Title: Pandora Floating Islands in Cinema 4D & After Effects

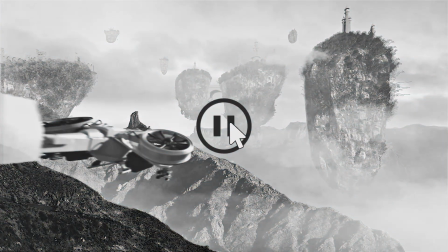(0:01)
Before we start this video,
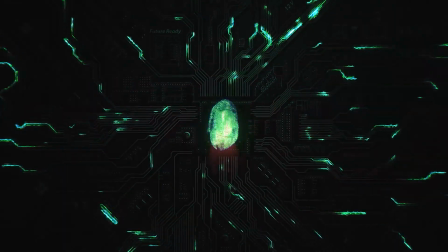(0:03)
I quickly wanted to say that today's video is sponsored by ActionVFX and they are currently doing a 50% off Black Friday deal, so definitely check out the link in the description below. In today's video, I will show you how I have created this Paradise Pandora from the movie Avatar.
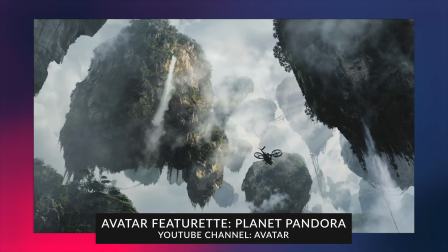(0:19)
I love movies that portray their imagination of what could be, their idea of a different world. Pandora is one of the best examples of an imaginated world that I have seen till this date. And I just wanted to recreate this for a very long time. So with my tight schedule, I was able to create this in two days.
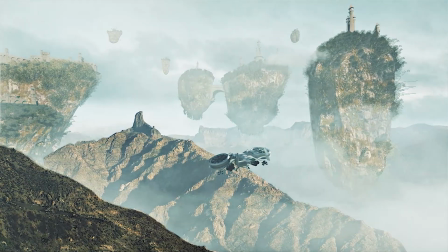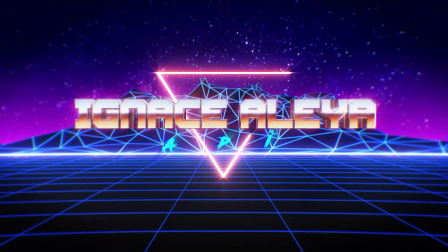Hey, what's up ladies and gentlemen, my name is Inez Alea and welcome to my channel where you can learn everything about filmmaking and visual effects. By the way, my previous video was also awesome or cool,
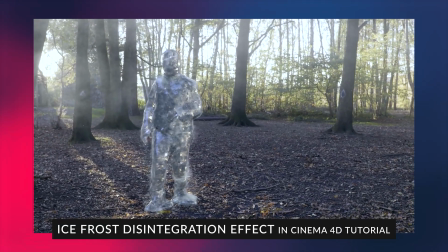(1:05)
let's say. because I froze to ice and then disintegrated into ice chunks and if you would like to see that just click through after watching this video I will link it to you at the end of this video.
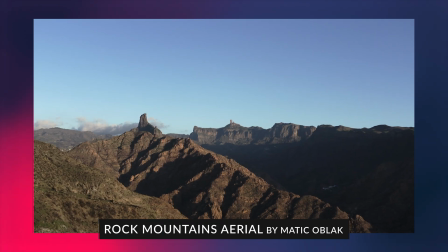(1:16)
So I got my footage of artgrid.io. This was the original play that I've worked with and I've turned it into this. I brought that in Cinema 4D, my preferred 3D software to work with and then I motion tracked it. we don't have that much reference as how far things are apart from each other so i guess some measurements and try to solve my camera because i like to work with real life measurements because these give the most realistic results i
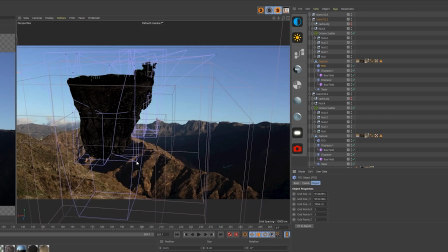(1:50)
then added a capsule object to my scene so this simple object is how i started shaping my mountain so i use deformers to actually shape it into
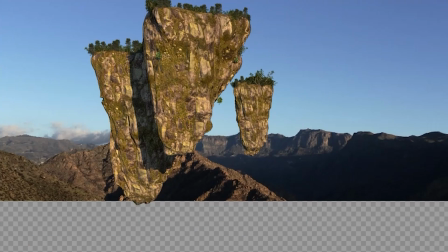(1:59)
a mountain i use the taper deformer to make it look like it's tapered downwards so it looks like a floating mountain and then there are displacer
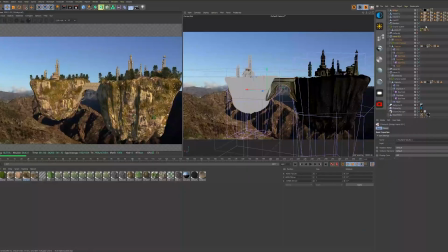(2:08)
effectors on top of that to make it look like a rock. After that I use the FFD deformer to shape it a little bit more unique.
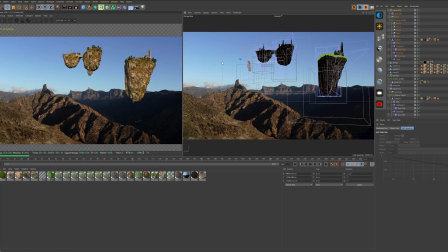(2:17)
This allows me to warp my object in different ways to make it look a little bit different than just a simple tapered rock.
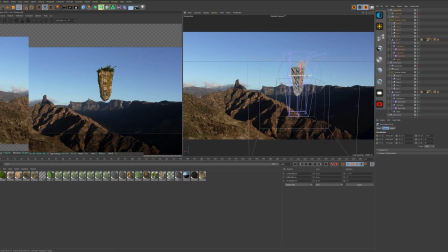(2:24)
So I've designed the first rock completely tried to build it pretty modular so with a few changes in the settings I should end up with a
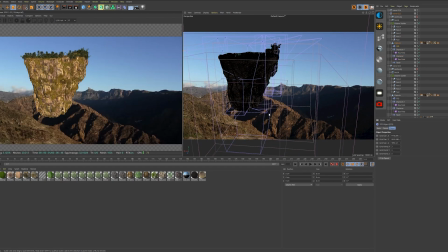(2:32)
completely different looking rock and that's what I wanted so I can at the end spread them all over the place and have different types of rocks with minimal adjustments needed to each of them. For the texturing I love to use Texture Haven.
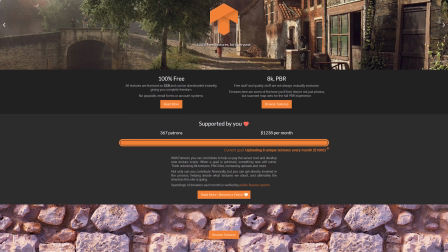(2:46)
It's a website where you can download free textures in high resolution.
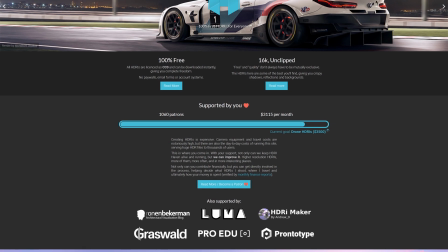(2:50)
I also used HDRI Haven for HDRI environments in high resolutions which is great to match your environment to the shot.
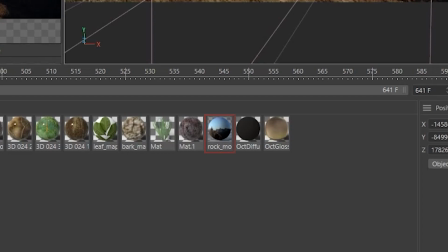(2:58)
So I found a similar looking scenery that looked as my environment and I also added an octane daylight to my scene.
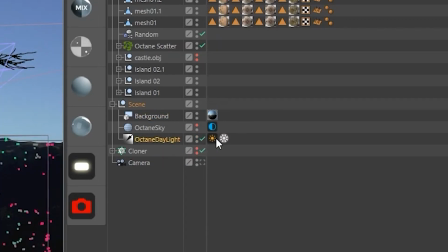(3:05)
I angled both of these suns from the HRI and the octane daylight coming from the same position
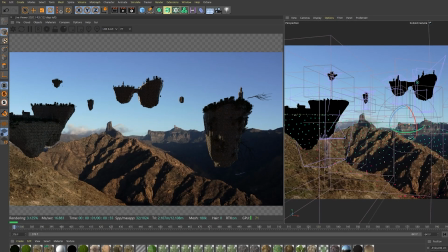(3:10)
as in my footage so it looks that the lighting matches my original footage. Of course my mountain shouldn't be empty so I always try to imagine a story behind it.
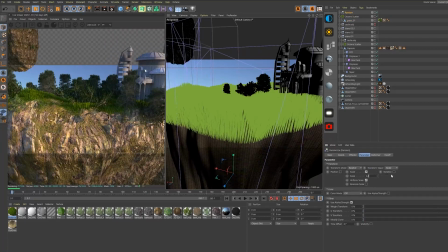(3:22)
So I started by adding some grass on top of the mountain. For the texturing I actually worked with weight maps.
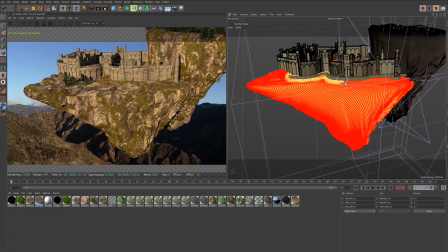(3:30)
This allows me to assign different textures to different parts of my model by painting over my model exactly where I want specific things to come. So after the grass I searched some trees. I would have really enjoyed working with Forester but I don't have that plugin so I searched some trees.
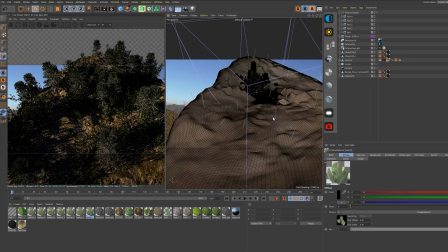(3:47)
Again using the weight map and the octane scatter effect I was able to spread these different trees across the landscape.
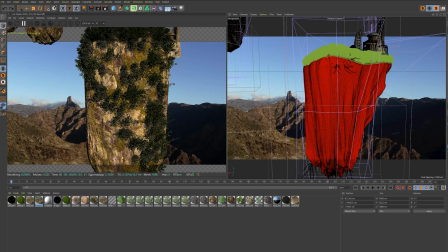(3:54)
I also painted a bit of the weight on the sides of the mountain so it looks like vegetation is actually growing
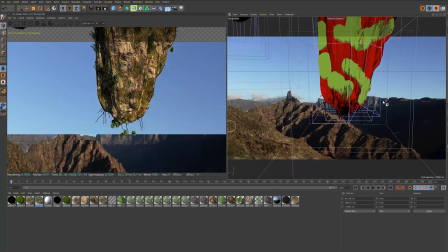(4:00)
all over the mountain a little bit at random and it just gives the mountain a little bit more of a natural look.